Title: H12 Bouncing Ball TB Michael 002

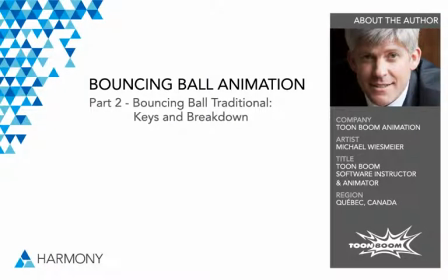(0:00)
Okay, so now that we've created our planning on these two layers here,
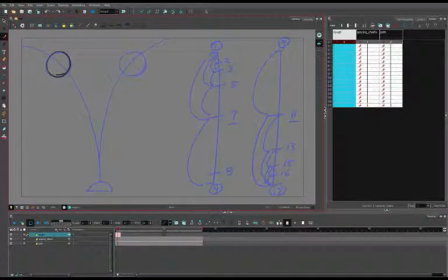(0:05)
I've added a third layer called rough, where we're going to draw our key and breakdown poses. So I'm just going to draw over my planning drawing here, go to frame 9 and do the same thing,
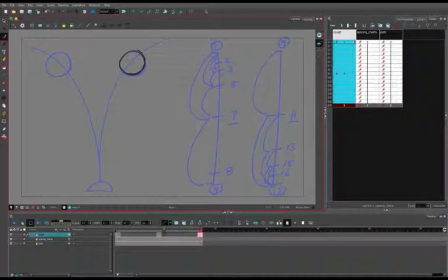(0:20)
and then to frame 17 and the same thing. Now again, keep in mind that the breakdown is not the same thing as the in-between. A breakdown doesn't have to be an exact half between the two keys. It's actually better if it's not a half,
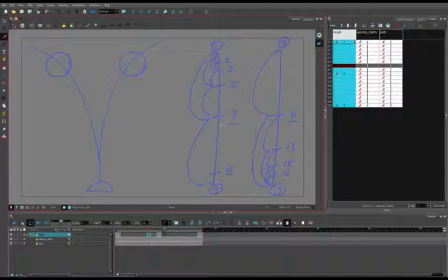(0:34)
because the breakdown is your opportunity to create contrast and interest in the movement between key poses. So I'm going to place my drawing in frame 7 closer to the position in frame 9,
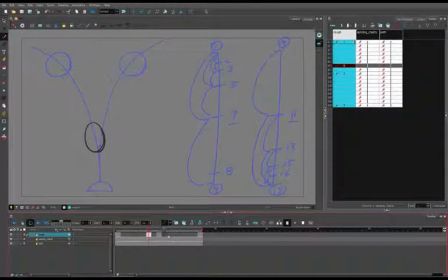(0:47)
and also stretch out the ball so that we'll get the change in shape. Now next, according to my second chart, I'm going to go to frame 11 and also draw a stretch ball to also get the change of shape between 9 and 17, and to show the effect of the forces on the ball as it's traveling.
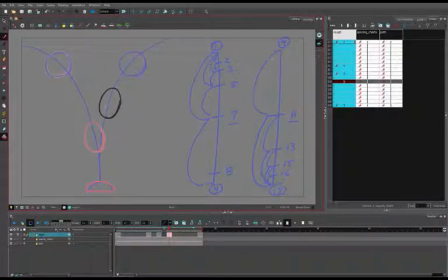(1:06)
This time I'm going to favor frame 17 so that we'll have variety in the spacing and movement of the ball from when it's traveling down to when it's traveling up. One of the really nice features of Harmony 12 is that you have the ability to mark your key pose and breakdown pose drawings.
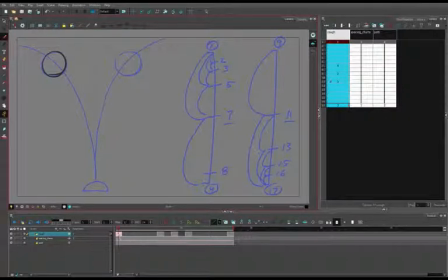(1:25)
So for example, my first frame is a key. So after clicking on that frame, I click on this button with the red K with the circle around it, and you see there is now a red line on the first frame in the timeline for key drawing,
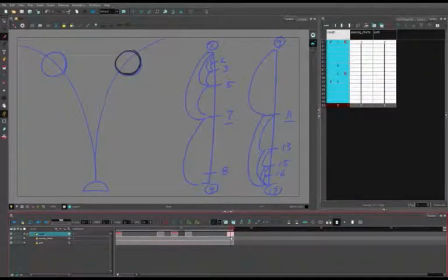(1:40)
so it's now marked. Then I go to frame 9 and also mark that as a key pose, and then do the same thing at frame 17. I can also mark my breakdown poses with this button with the blue B on it.
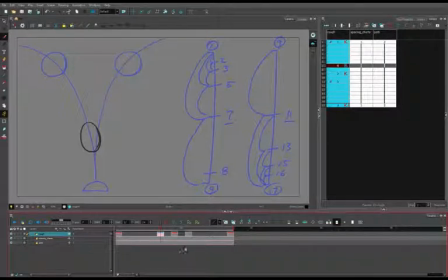(1:54)
So I go to frame 7, click on B, then frame 11, and click on B again. I can also do this from my exposure sheet by selecting the frame that I want to mark, right-click, and go to Mark Drawing As, and then choose Key Drawing or Breakdown Drawing.
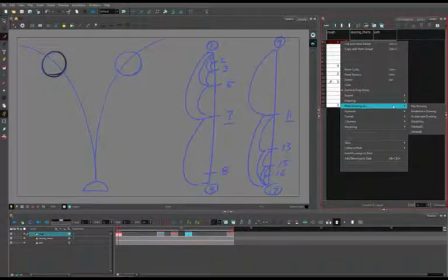(2:14)
We'll see later why marking your keys and breakdowns is useful. Please note that the exposure sheet function, as well as the mark drawing as key pose or breakdown pose feature, are not available in the Essentials version of Harmony 12.